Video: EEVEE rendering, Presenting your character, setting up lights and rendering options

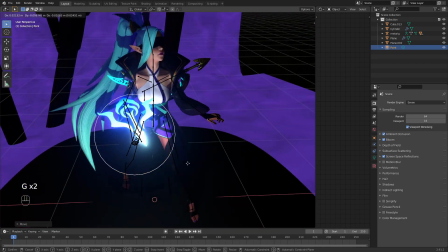495s
So what you can do is use point lamp,
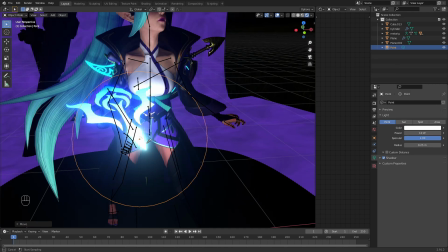502s
take the color and copy that blue shade,
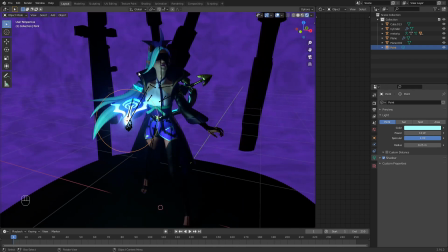508s
and now your weapon going to emit the light on your character.
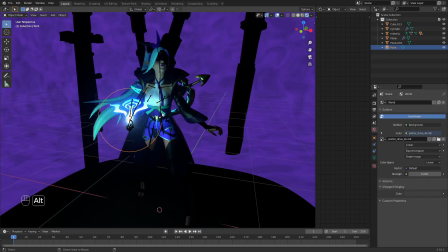516s
If you want to see this result better, you can turn off your HDR and you can see that this is only the light.
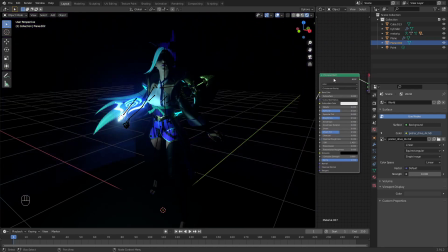525s
I forgot to turn back principal shader on our background,
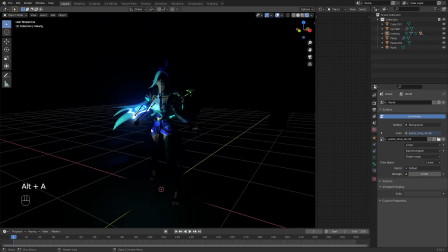531s
so now you can actually see what's happening from this light. Okay, let's turn back the HDR. You can add more or less, depends.
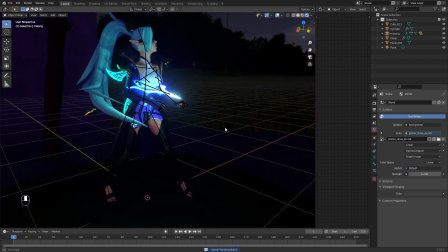550s
And the first light I create is
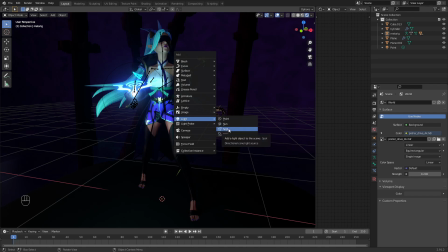556s
the light I call the story, but it's just the main light. For this, I'm gonna be using spotlight.
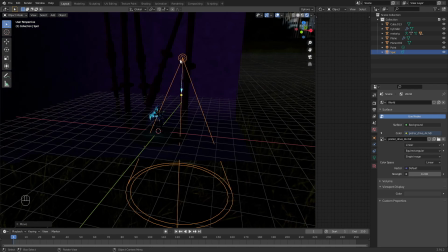564s
And I'm using the spotlight just because I want the light which has a direction. Of course, area light does have a direction too. But with the spotlight, it's easier to create a ray lighting, which I'm going to show you.
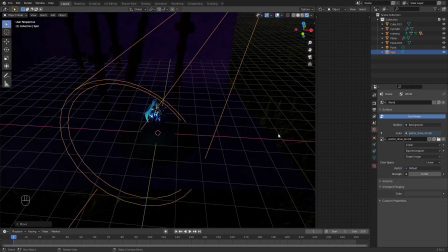583s
So I'm gonna set up that middle line on her, and the cone is too big, so you can lower the cone size. I think 25% will be enough.
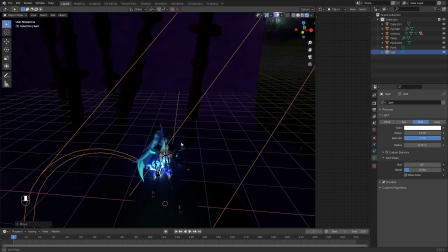596s
Now for the angle which I'm looking is just depending on how I want the light to fall.
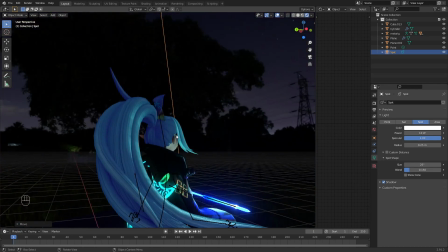603s
I know her face is looking up somewhere in there, so I want the light to be
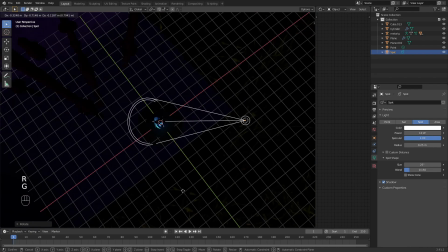611s
falling from the same positions she's looking, a bit
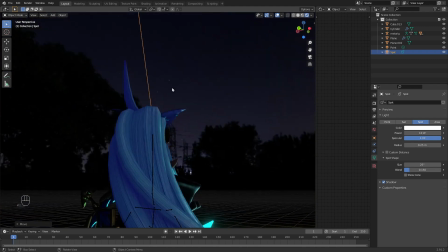617s
different, not exactly the same, but very closely to it.
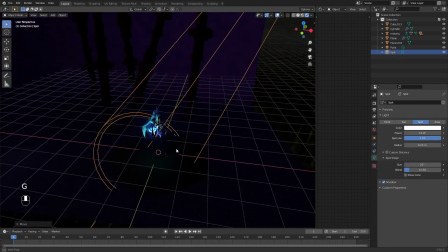623s
And don't forget to watch on that line. So I set up her line to go to the middle of her head, and now we cannot really see anything what this light does.
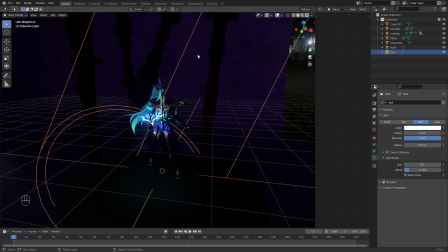641s
And because I want this light to tell the story, it's gonna be my main lighting, and it's gonna have a really high power. You can set up your main lighting different way, like this. It depends on what you need.
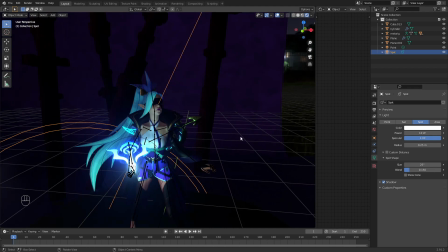662s
And because I want this light to drive my composition, I'm gonna have a really high power on it. So I'm gonna start with 1000.
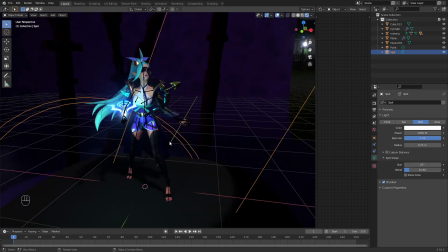673s
And because the light is very far away from the character, you can see it doesn't really emit a lot.
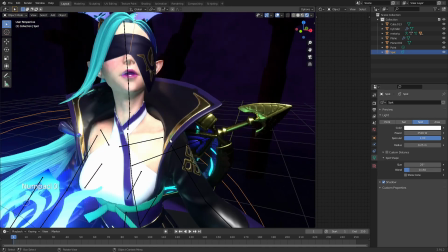683s
So I'm actually gonna use 3500. And you can see it's having a big effect.
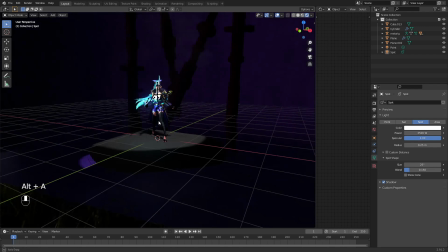693s
It's very visible.
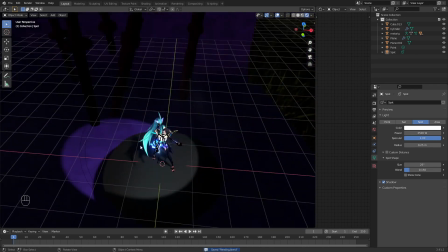697s
Now, in the beginning, we saw that this light is not actually very united. So what I'm gonna to do is add plane and select the plane, go into edit mode.
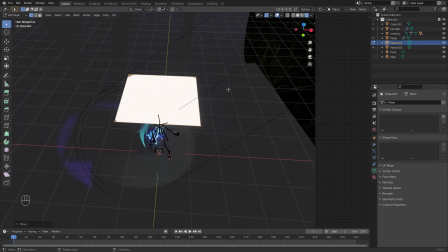714s
I'm gonna drag it a bit higher so it's not in the way. Right click. I'm going to subdivide it 3 times. Use face selection and select random faces.
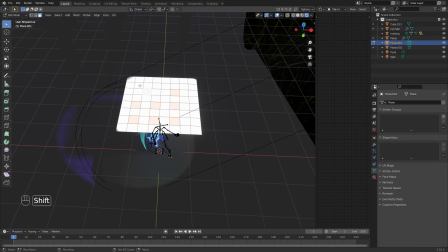732s
You can check select. It's okay in every way.
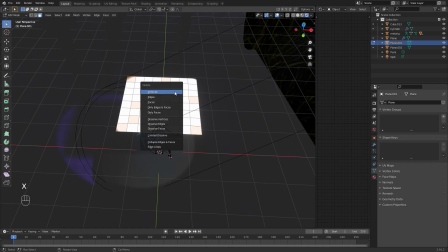737s
And when you finish, just delete the faces.